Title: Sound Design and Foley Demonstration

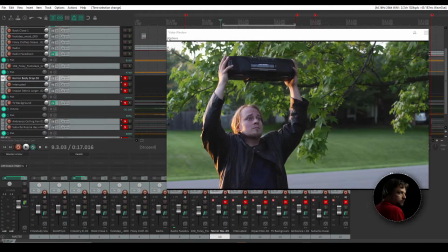See, there's a little bit of an impact, but it doesn't sound meaty. It doesn't sound like he really went in full blast and just like tackled the crap out of him. Like if you listen to some football practice and stuff like that, you can hear like it's
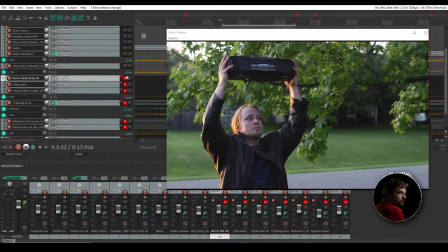somewhat soft bodies hitting another somewhat soft body. A soft body as in muscle mass and so on, instead of granite and wood. So you get that meaty thumpy sound. So we've got like a horror sound here, which is a body drop onto the ground. We're going to use that.
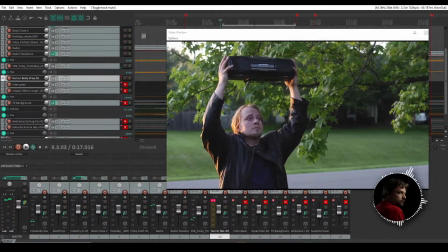I see like a good tackle sound. Actually, it's a little bit off time.
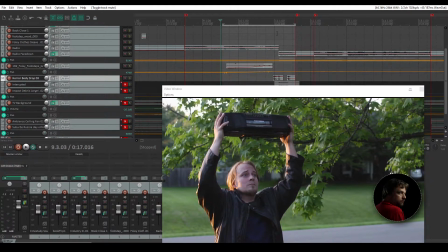And with it too, I've got, I think, another sound of... Yeah, I've got on that same track, I also have a sound of them falling off on the ground right after that.
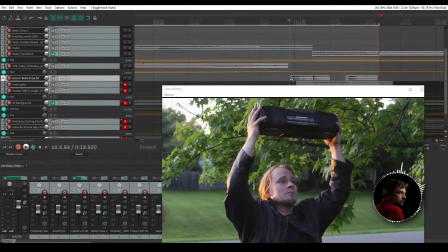Let's get in there just a little bit more. Yeah, right there. I was off a little bit.
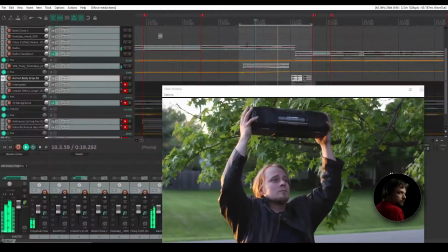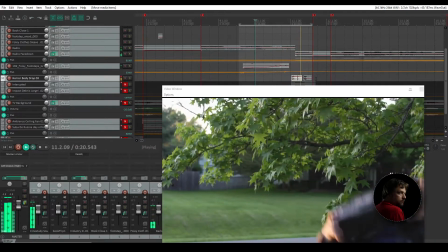So, thump, and on the grass. There you go.
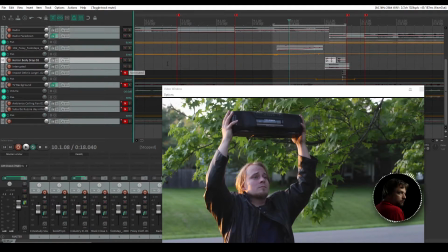Next is our interrupted sound for comedic effect. Here, I'm just gonna select this bit.
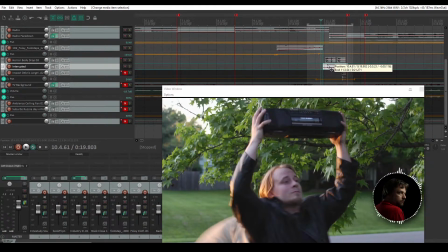Maybe bring it up a little bit. There we go. Let's try that.
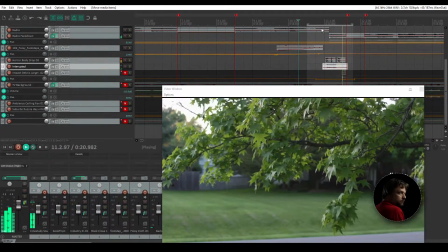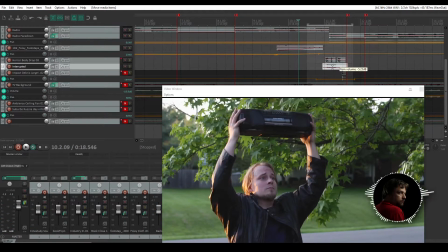It's a little too loud. It's overwhelming my thump. There you go. That's much better. All right. Next, basically the radio falling on the ground.
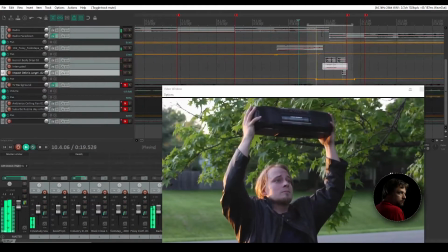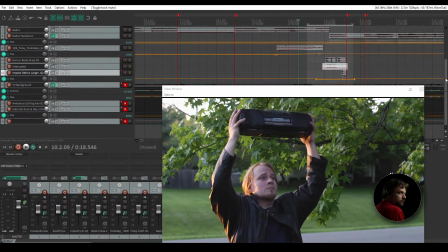There we go. And that's pretty much the entire scene. I do want to add the handcuffs rattling, but I'll do that afterwards.
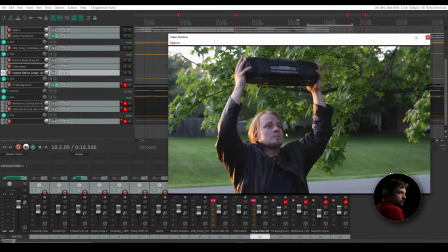as they get close, because right now it doesn't sound like they're closing.
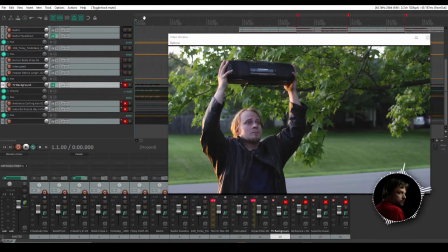And what we're going to do now is really kind of tie everything in and make it sound a bit more lived in.
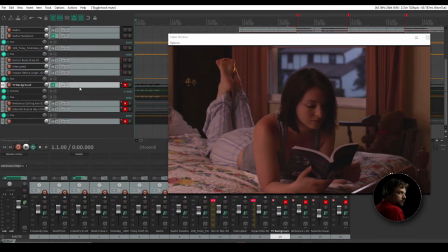So back here I've got TV background. What I ended up doing is I got a public domain film, The Brain That Would Not Die. I extracted the audio, adjusted it so it sounded a bit more muffled and coming off of a left
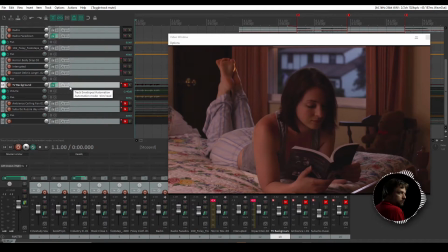side camera, just to make it feel like the house is lived in, because it's a little too quiet right now. So let's bring that in.
Directly to the heart, then massage by hand.
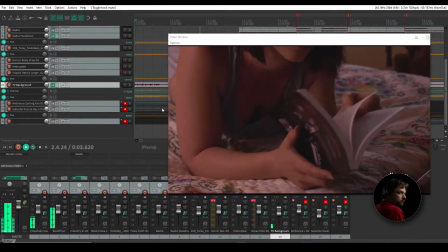I'll handle the brain area. By yourself? By myself.
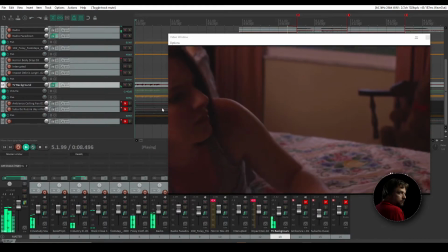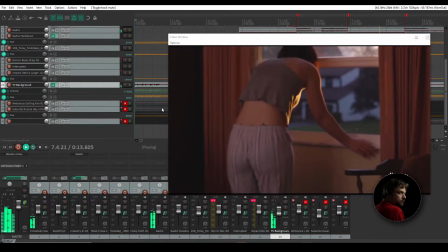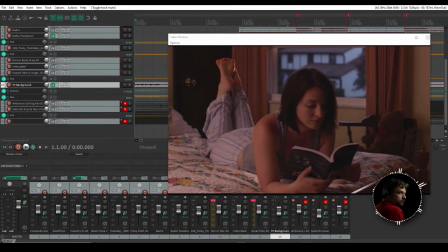It just makes the house feel more lived in, because there's usually noise in the house. You know, somebody's watching TV or there's something playing on the radio. And I chose that film because it's public domain, and so we don't have to worry about copyright.
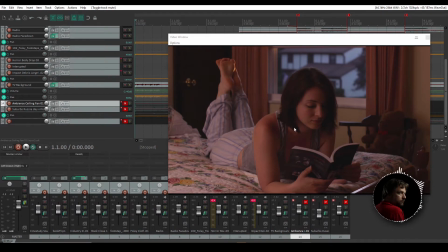Next is I really don't like the noise of the room, so I added in an ambient ceiling fan that kind of muffles that out and really sounds a bit more pleasant.
Directly to the heart, then massage by hand. I'll handle the brain area. Without?
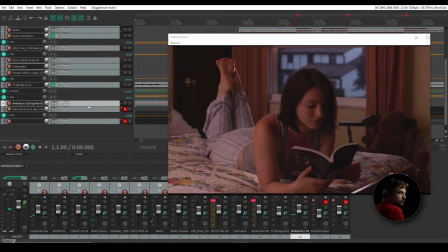By yourself? With? By myself.
Much nicer. And then I also added the last two tracks are basically suburb sounds, birds, people talking, kids playing, stuff like that.
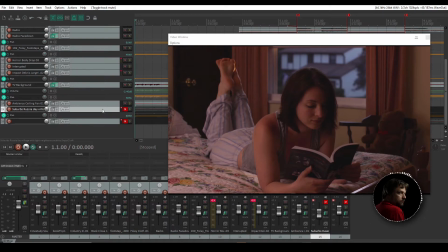And I've got it twice, once at the right level for indoors and the other one for outdoors.